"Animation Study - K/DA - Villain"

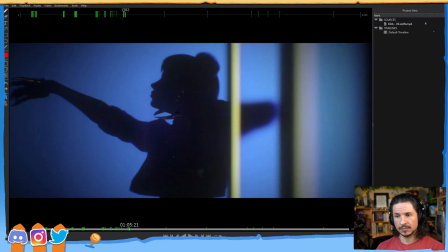The big motions that we're seeing are in the hands, right here and right here, as well as the head tilt.
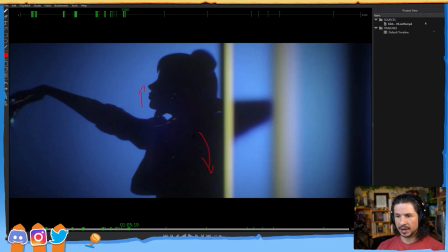So we have those motions going up, whereas the body, shoulders are coming down.
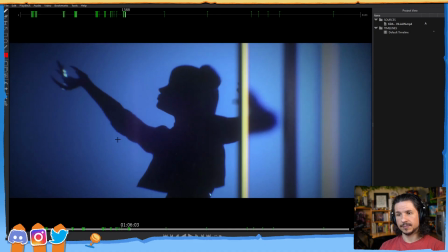We get that contrast in there, but they're holding that in place.
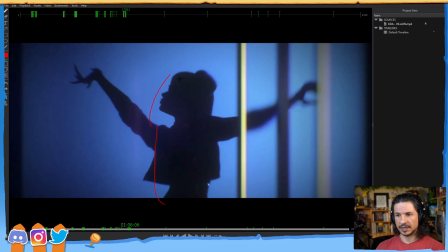And even here, most of the body at this point right here is stationary as the arms finish their motion.
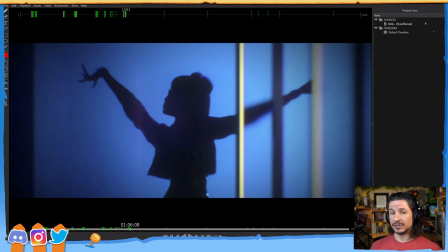So things don't have to stay in constant motion all the time. It doesn't mean that they freeze and just lock in place and then everything just moves around it. You always have that sympathetic action, unless you're doing something really cartoony. But we can hold something, keep it more still.
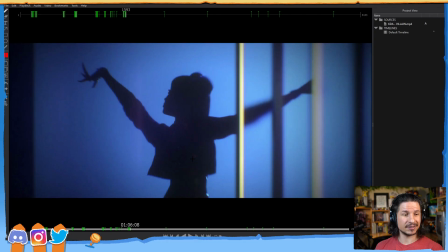See, I really like how they really aren't showing the character off in a typical way. It's more parts of her. Exactly. You never see the whole character. And if you do, it's from far away and only in silhouette.
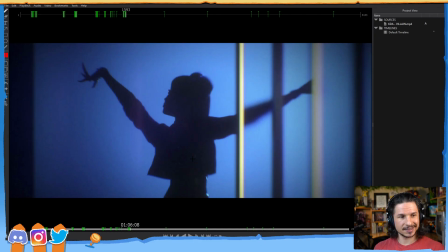It really just makes it more dynamic, more mysterious. Okay, so now, yeah, there you go.
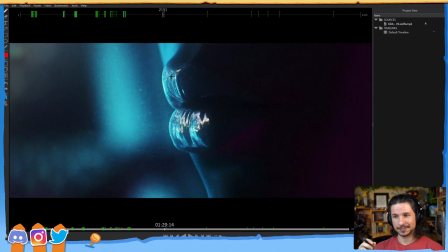This is one of the parts I really want to talk about, the close-ups on the mouth. So stuff like this is all hand keyed.
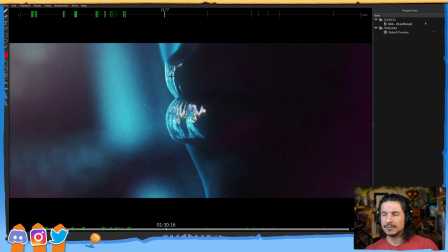You cannot, well, you could get facial capture on this, but most likely a lot of it is going to be hand keyed and kind of pushed. You can get facial capture in there, but facial capture,
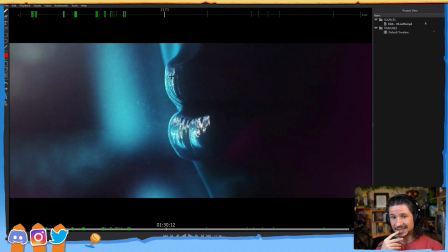especially when you're going into really fine details like this close on the lips, can start to feel a little weird.
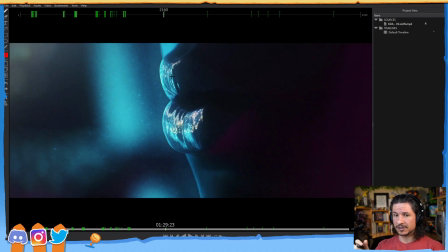So even if it was facial captured, there would be some major cleanup going on in here to really push the arcs and all of that. Now, what I really love about this is how much they are pushing the connection of the face.
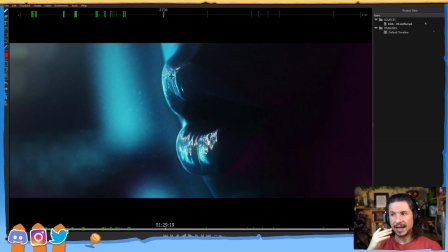So as you're animating close-ups on the facial features, this is where you really want to pay attention to the little details. So shoot reference, if you're going to do this yourself without mocap, just shoot reference of your mouth really up close and look at those little details.
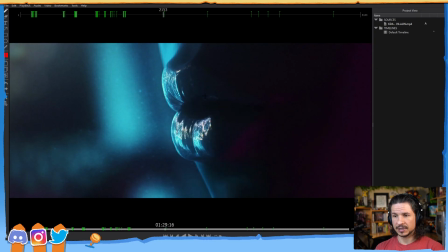And a lot of it is how things are connected. So for example, here, as the bottom lip starts to move down, the jaw is opening ever so slightly. We feel it here. The bottom lip is opening. And for just a little bit, we feel that connection of the top lip dragging down.
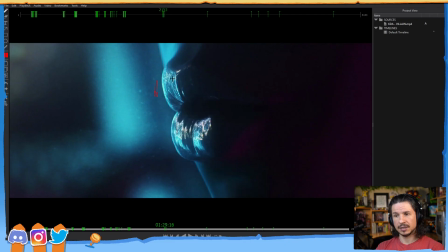It's pulling the whole mouth down first, because our bottom lips and top lips, if our mouth is closed, they kind of, they're slightly sticky. It's the same with our eyelids. So when we try to pull them apart, there's going to be a little bit of a connection in there.
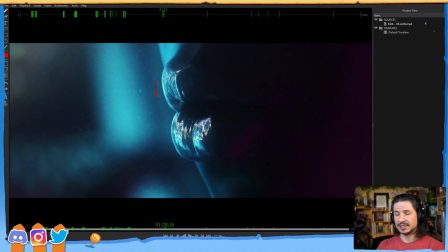So as the bottom lip pulls down, it's going to affect the top lip. And then after that, we get the top lip reversing as we get into that word right there. Now, this is something I love. Look how sharp the bottom lip moves.
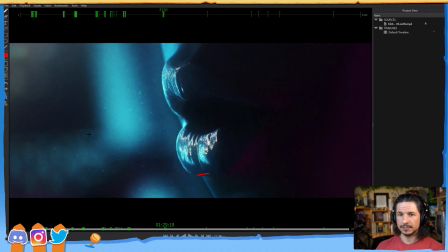Doot, doot, doot, pop. Look at that. Ow. Our lips and our jaw, all of this can move very quickly. You don't have to have mouth shapes or eye shapes or facial shapes that are
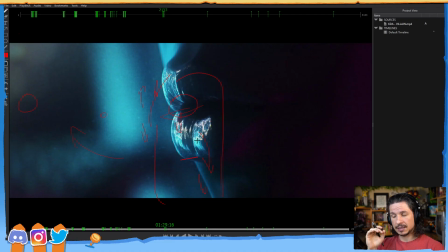always super smooth. It's amazing how fast these muscles can twitch, which means that as we're animating the face, it's often better to go for sharper motions right in here.
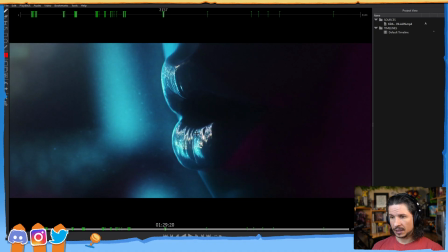Imperfections, basically. So we get that nice strong hit. If we look at the mouth corner, it's coming down and there's just a little bit of an arc right in there. You can even feel it in this one. It goes in and then slightly out right there.